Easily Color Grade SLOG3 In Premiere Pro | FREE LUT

If you're shooting an SLOG3 but you're struggling with your color grading, then this video is for you.
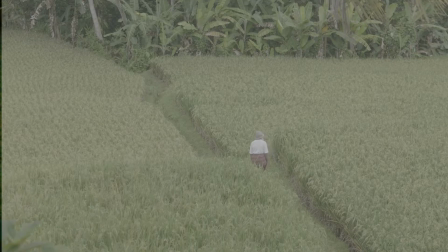0:04 Because in this tutorial, I'll take you step by step through my color grading process.
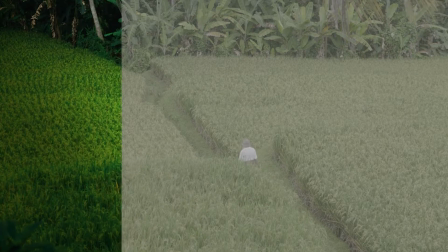0:09 And the clip we'll be grading today is a shot I took in Ubud, Bali, of a man walking through the rice fields.
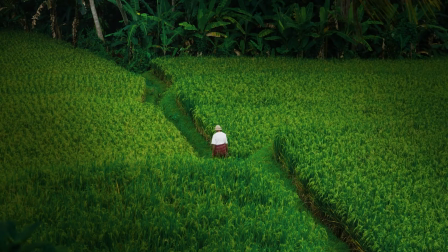0:15 But before we start grading, in the description, there's a download link. And when you click on the link, you'll go to a folder where you'll find a raw clip and the conversion LUT, which we'll use during one of the color grading steps. So make sure to download the asset so we can color grade together. Let's quickly talk about three benefits of shooting an SLOG3.
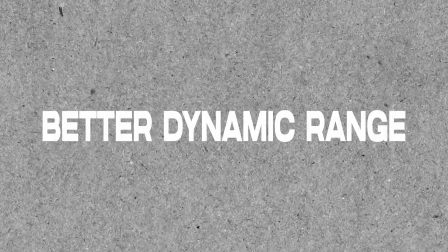0:35 The first one being better dynamic range. This means that you'll be able to capture more detail in the highlights and the shadows of your footage,
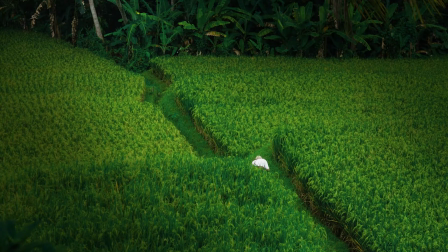0:43 which can particularly be useful in high contrast situations, such as shooting during bright daylight.
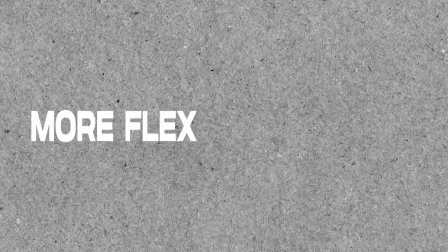0:49 The second one is having more flexibility in post-production. Because SLOG3 captures more dynamic range than traditional gamma curves, it gives you more flexibility in post-production to adjust the exposure,
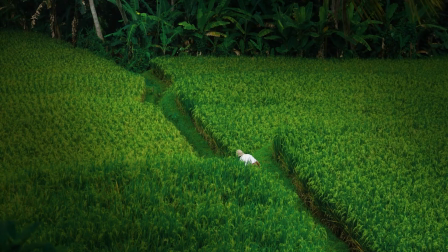1:01 the contrast, and also the color of your footage without losing any detail or introducing noise.
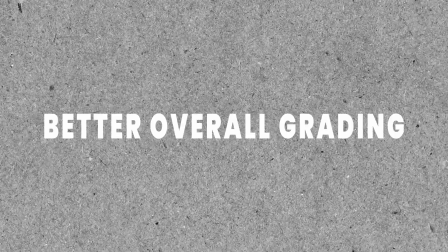1:07 And the third one is just a better overall color grading. Because SLOG3 provides a flat, desaturated image that's ideal for color grading.
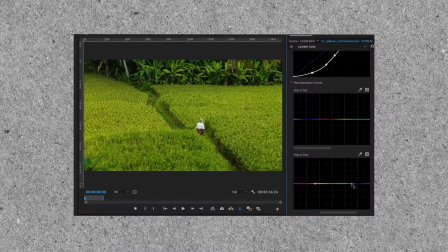1:15 Because with a flatter image, you have more latitude to push the colors in different directions and achieve the desired look for your project. Well, it can take some time to get the hang of it. Once you do, you'll soon be wondering why you didn't start shooting an SLOG3 earlier. Believe me. Okay, enough talking, let's start color grading. Okay, step one is the conversion LUT.
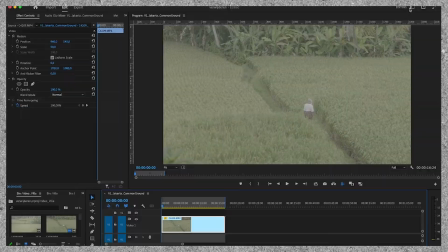1:37 I already have the clip on my timeline. And first we have to open the color panel.
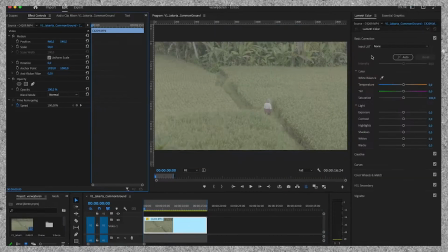1:43 Then I go up to creative and I'm going to import my conversion LUT.
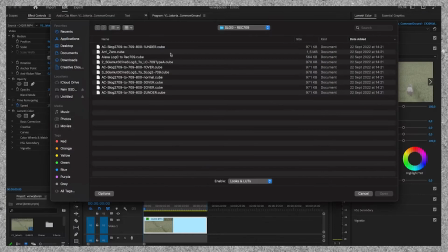1:47 I really like the Airy 01, so that's the one we're going to work with today.
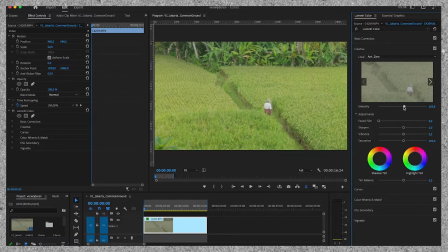1:53 I choose to import the LUT at the creative tab because there's an intensity slider.
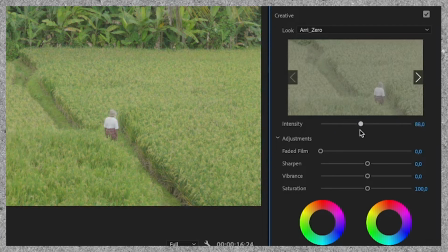1:58 Here you can easily adjust the intensity of the conversion LUT.
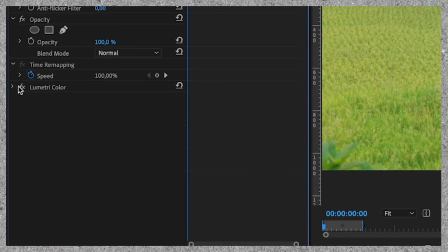2:02 Now that that's done, we duplicate the Lumetri color layer and we reset all its settings. Then we move on to step number two, exposure and curves.
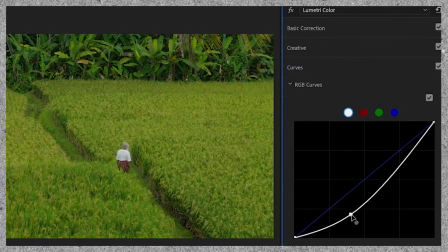2:13 I'm now going to work on the curves, and the curves really depend on the image you're working with and the look you want to create.
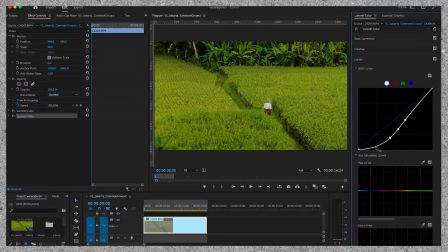2:20 I'm going for a mood dark green look today, and like this I think it will work. Then we move on to the U versus U curve. So the U versus U slider is a color correction tool that allows you to adjust the U of specific colors in your footage.
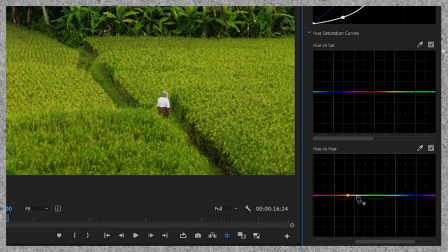2:37 I select two points on the slider and choose a point kind of in the middle.
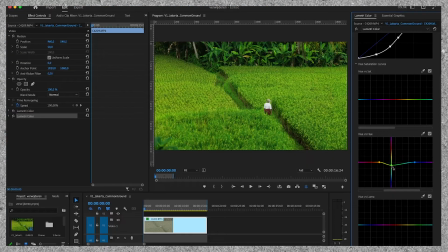2:42 Doing it this way creates a smooth roll-off in the colors. And I want to push the greens a bit more towards the blues, so I drag it down. And like this, it looks good. Up next is the U versus Luma slider.
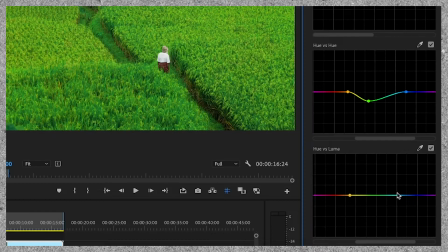2:55 This curve lets you adjust the hue and brightness of your color. In this case, I want deep dark green, so I'm going to drag it down just a little bit.
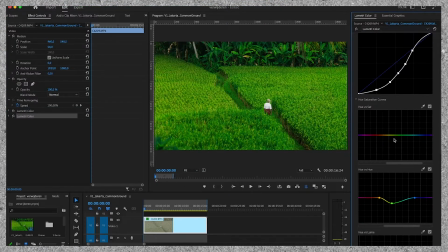3:03 And the last one is the U versus saturation slider. This slider is a tool that allows you to adjust the saturation of specific colors in your footage.
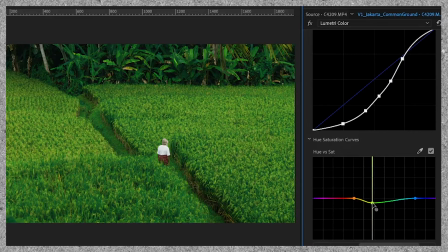3:12 I want a little bit less saturation in the green, so I'm going to drag this one down as well.
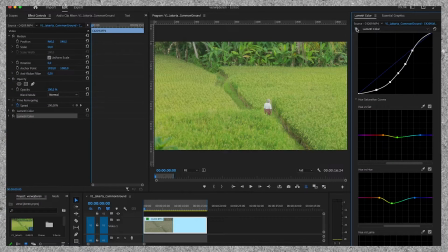3:19 So let's toggle this Lumetri color layer on and off to see what we've created so far.
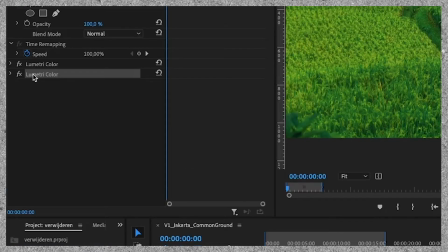3:25 It's looking great, but we can make it look even better. I'm going to duplicate the Lumetri color effect again and reset its settings.
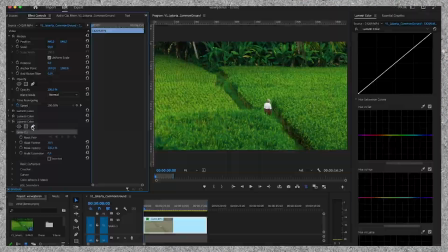3:34 Then we move on to step three, which is masking. I want the viewer to be drawn to the middle, to the path where the man is walking. To do so, I'm going to create a rough mask around the path.
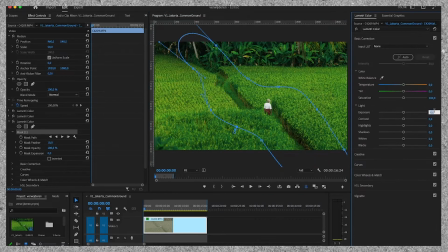3:47 And when I change the exposure, you can see that the path in the middle of the screen becomes darker.
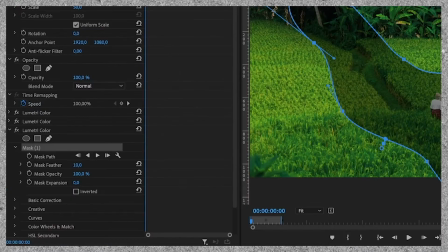3:52 But we want the outside to be darker, so we invert the mask.
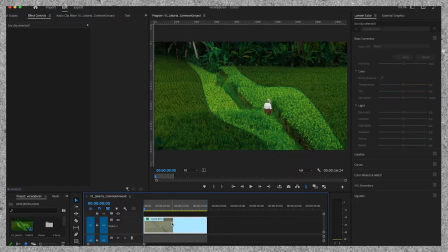3:57 It looks horrible, but look what happens when I adjust the feather. I think I can drag the exposure down a little bit more. And that's the final look.